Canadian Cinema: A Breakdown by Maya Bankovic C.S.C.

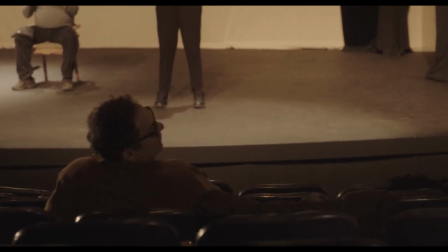22:48 Come here.
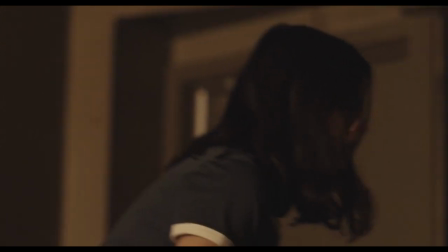22:52 No, leave your things.
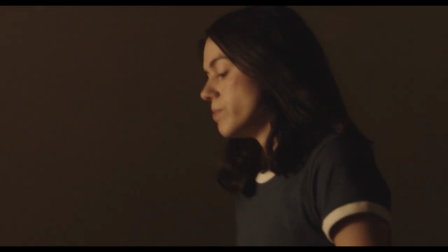22:55 Okay, everyone slowly find yourselves and let's do an improv warm-up with our newest member.
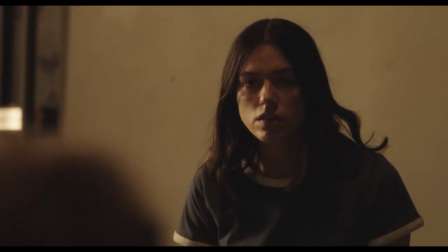23:05 I told you I didn't want to be an actor. Well, it doesn't matter. Everyone on the team participates.
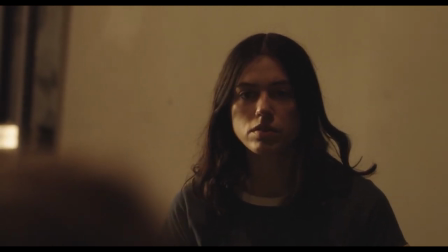23:10 I'll turn off my phone. Not about your phone.
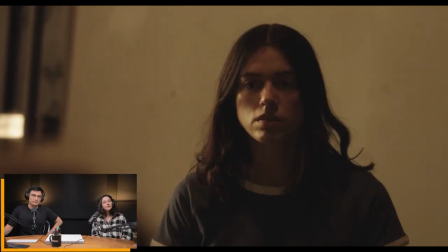23:12 It's about how I run the troupe. this is i think my favorite set and like how you work the light in this one because
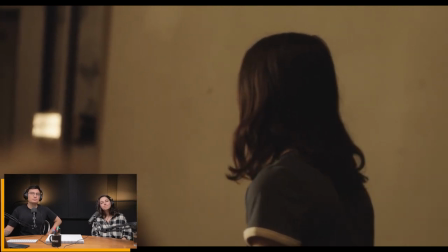23:20 and it's also like what drives her to you know her right like yeah she
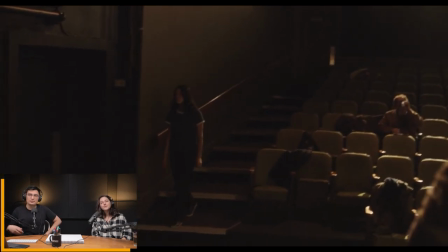23:25 finds her thing and she she grows in that in that aspect and yeah just
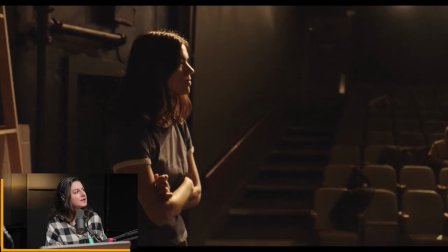23:30 took me through through the theater set so we yeah we installed a bunch of park hands in the back so like you know like 1k's you want me to draw it yeah that'd be great this was a few years ago now but it was very simple um so if this was the stage
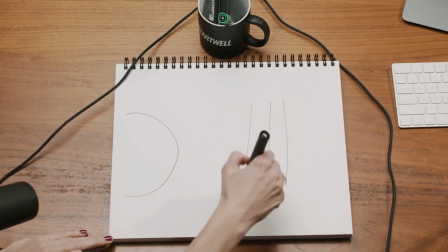23:46 we had some rows here of seating and then there were up top here there would have been like a
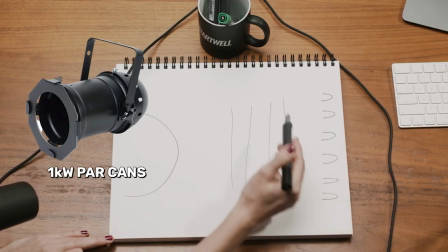23:52 bunch of park hands just like 1k you know and then whenever possible we wanted them like
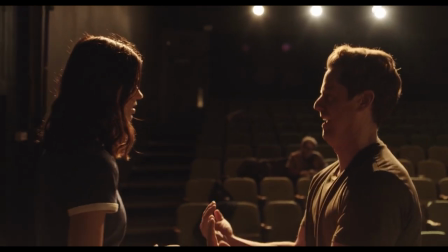23:59 um backlighting so that the the feeling of being on stage should feel you know kind of special yeah for her yeah as you said for her arc
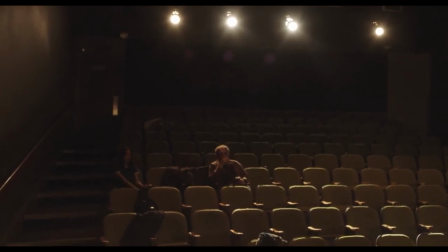24:07 exactly so i guess on this part when she's sitting in the audience and all that so the light's coming from the actual stage yeah but it's not actually because that we that's very cheated because there was like zero throw off these coming back the other way yeah so that's that's her that's
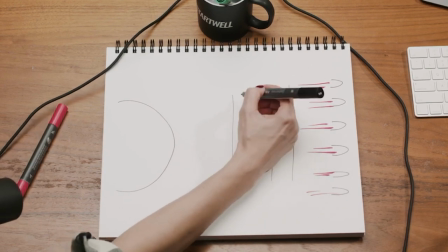24:23 nina that's how i draw i always draw where the nose is shoulders and then so we would have had like a um i think it was just
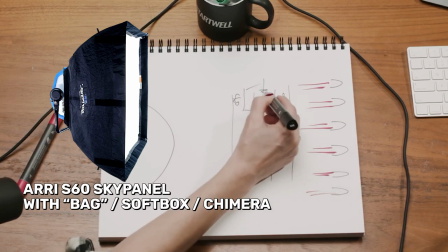24:31 like an s60 here with like a bag as we say with like probably magic cloth on there a few meters probably away you know very very soft just to act as if it's like the bounce coming back for any of the stuff of them watching so all of you don't even notice it when you're just immersed in the story but like when I was like actually analyzing it it's it's I mean you have the soft light coming
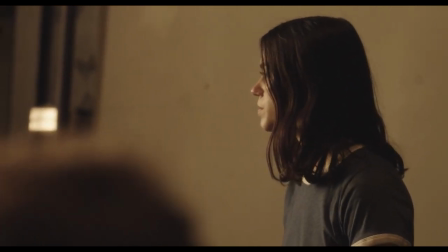24:54 from the stage direction from like this direction yeah and then when she gets on the stage then you get all yeah I see those parts.
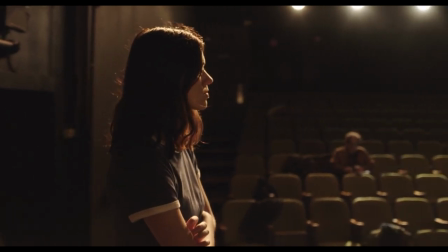25:02 Yeah, then it's all backlit and it's supposed to feel, you know, heightened. But like, look at him.
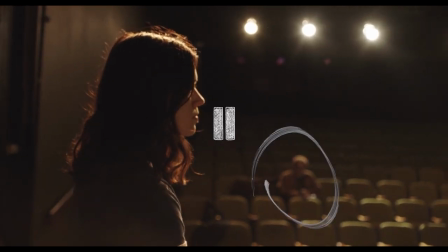25:07 Like it's never, it's never quite as, or where her coat is, it's never quite as much throw as you think coming back off the stage. So we did a bit of cheaty business there. No, but it works pretty, I mean, it works perfectly for this. Because it's, you don't notice the, I guess the continuity of the sight of where the light comes from.
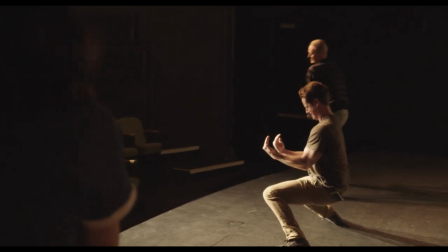25:24 Yeah. Because you're so immersed in like her world. She's a great actor too. Yeah, no, she's amazing.
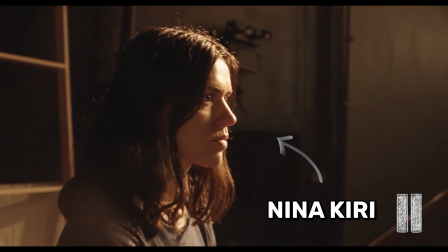25:29 Nina, her name's Nina, right? Yeah, Nina Curie. And yeah, in retrospect, maybe I would have lost the filters. We had some filters in the camera for the whole film. It was very subtle, like a quarter black diffusion effects, which was like my go-to at the time.
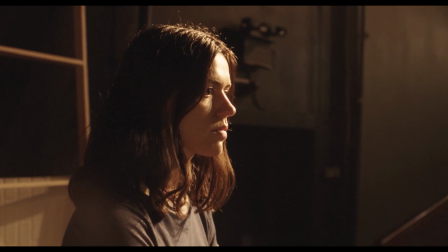25:45 But maybe this would have, I'm thinking like maybe just like clean would have been good.
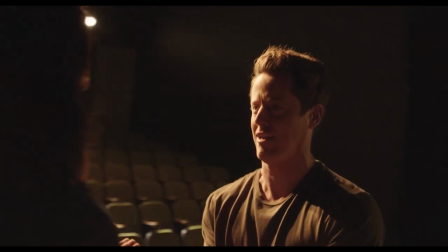25:50 But you know, those are those things. You just do them and then maybe you're kind of, it's like a phase. And then you go back to the no filter look for a while and then you go full glimmer glass again. It's just all phases. Yeah. I mean, you outgrow your taste and that's good. It's like progress, you know? That's awesome. I really like that. Oh, thank you. And it's a warmer world here too, because her world with her mom was quite dreary and pretty bleak.
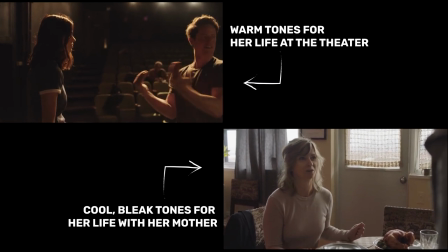26:14 Yeah. And the apartment is a lot good. It must have been like a real challenge because it seems like tight spaces and like black walls and all that stuff. Yeah. You know, you just want something to look at. So, but, but it really helps when everyone's on board with the process of how you kind of have to do it or you're, or sometimes it's you want to, like, I actually don't think a film like this would have been good to do with the whole circus of like everything in the full crew and everything. but but to some extent it wasn't a necessity um but you know when everyone's on board with that and they're dressing to what looks good and the director especially is on board with it and like really embracing the the um kind of grittier texture and everything like that then that's yeah and back to what you were saying about night for night and day for day yeah i have two clips of like the apartment during the night and the apartment during the day
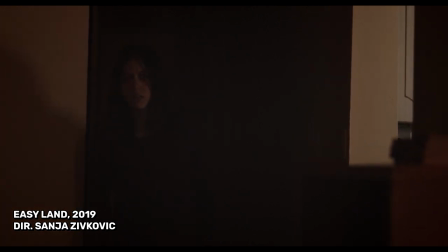27:00 start everything from scratch that's why we need this it's it's to help
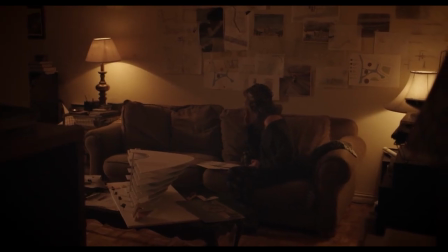27:08 exactly thank you oh it's
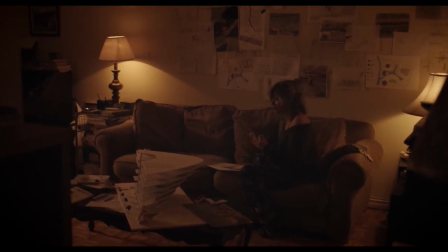27:14 to make a transition and besides all beautiful gardens
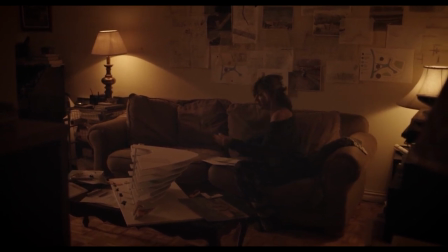27:19 and it's a little spa this shot here i think we actually shot before it was dark
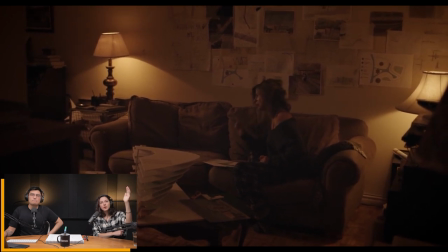27:24 because we just decided to exclude the big windows and so we were able to black everything from the inside.
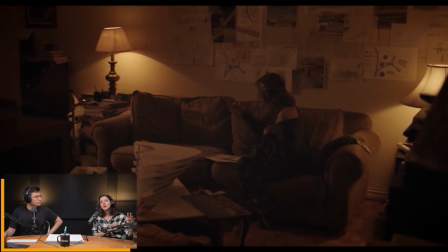27:29 Okay. Just to get the master done. And then anytime we had to see the windows, we just scheduled that for like last kind of, yeah.
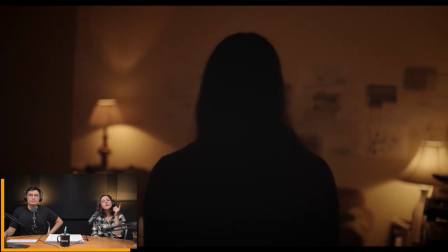27:37 So that's all practicals, right? Yeah. No, actually, I think, sorry. So if you look, there's like, there is a source on the left there.
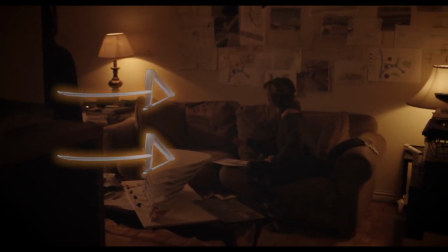27:44 You can kind of tell where the shadows are going. We would have like... Yeah, like that way? Yeah, I think it would have been like a celeb with a grid, you know, like just for her. Because practicals never do as much as I want them to do. Everyone says that we're going to shoot only practicals. I always want a little more on the face, you know.
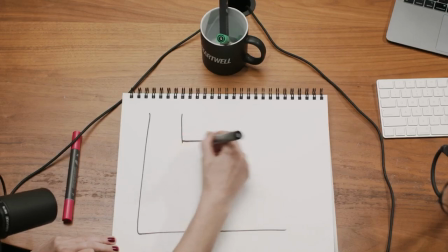27:59 So hallway. And this is the couch with mom.
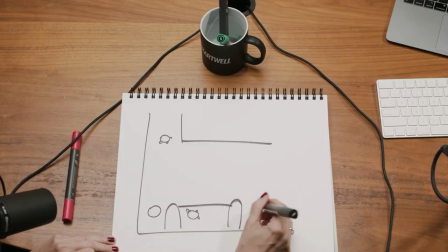28:06 There's Nina. Practicals. So there would have been a celeb here, I believe.
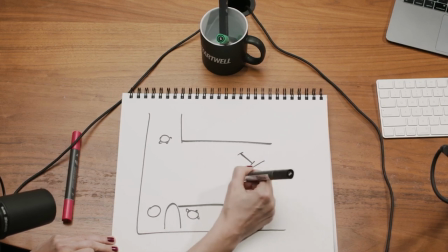28:13 A little one, you know, just to. And then probably I always box them in with ciders. Right. Yeah. So this would have been coming in at her this way. Nice. Yeah.
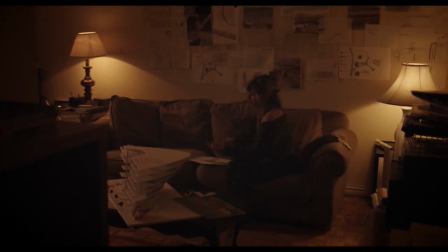28:23 She's kind of getting it there. Yeah. On her shoulder. probably another one on top to keep it off all that of the ceiling right yeah and i think we didn't have and
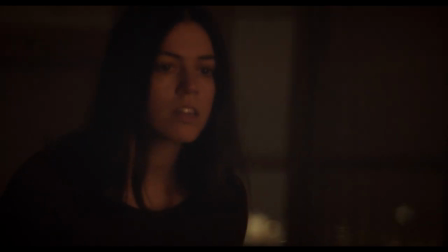28:34 then of course you just move the stuff around the room right like that's just how and just dance it around and how about these close-ups the close-up i i
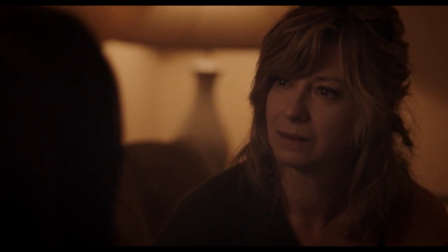28:41 believe i think we didn't have titan tubes on this
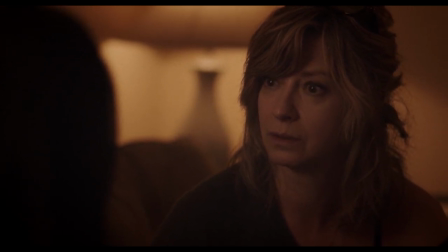28:45 on this film but you know what seems like something i would do is just take
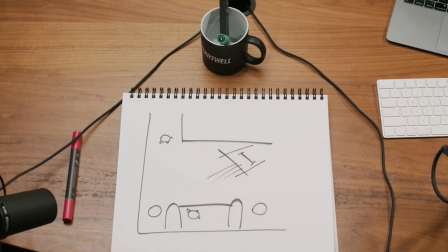28:50 that lampshade off honestly probably and just and just like put a just to get more out of it so this their faces are lit by the practical yeah
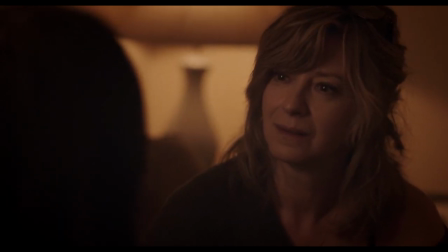28:59 i think in this case oh that's cool yeah because i remember you know it's all handheld and we want to kind of give them room i'm pretty sure at this point what
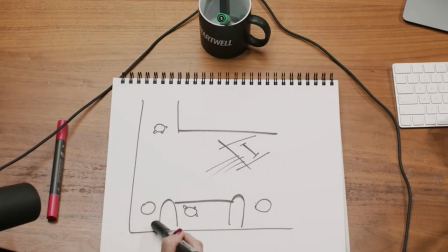29:05 we would have done is like yeah just squeeze these in behind for that shot and then probably i think i remember
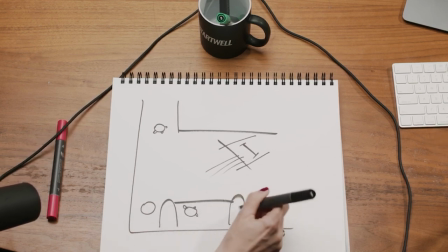29:11 taking the lampshade off this one and maybe put a little like open-ended uh opal or something there right yeah because you can see i mean her highlight
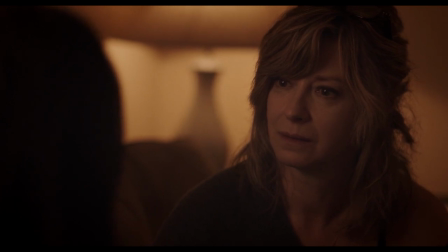29:18 is like very small right yeah yeah it makes sense it could have just been a bare bulb like a diffused bare bulb or something just take off the heavy shade that's awesome i mean just simple stuff yeah but this was extremely simple this movie but it's a good it's a good thing to do i think it's a fun experiment for anyone to just try to do a whole movie yeah no no it's it's it is very inspirational for me actually because people do this kind of stuff yeah they just do yeah exactly and also like even when you have all the the stuff sometimes you just like don't need it there are certain scenes that you can like feel comfortable doing that you know even if you have more gear for sure yeah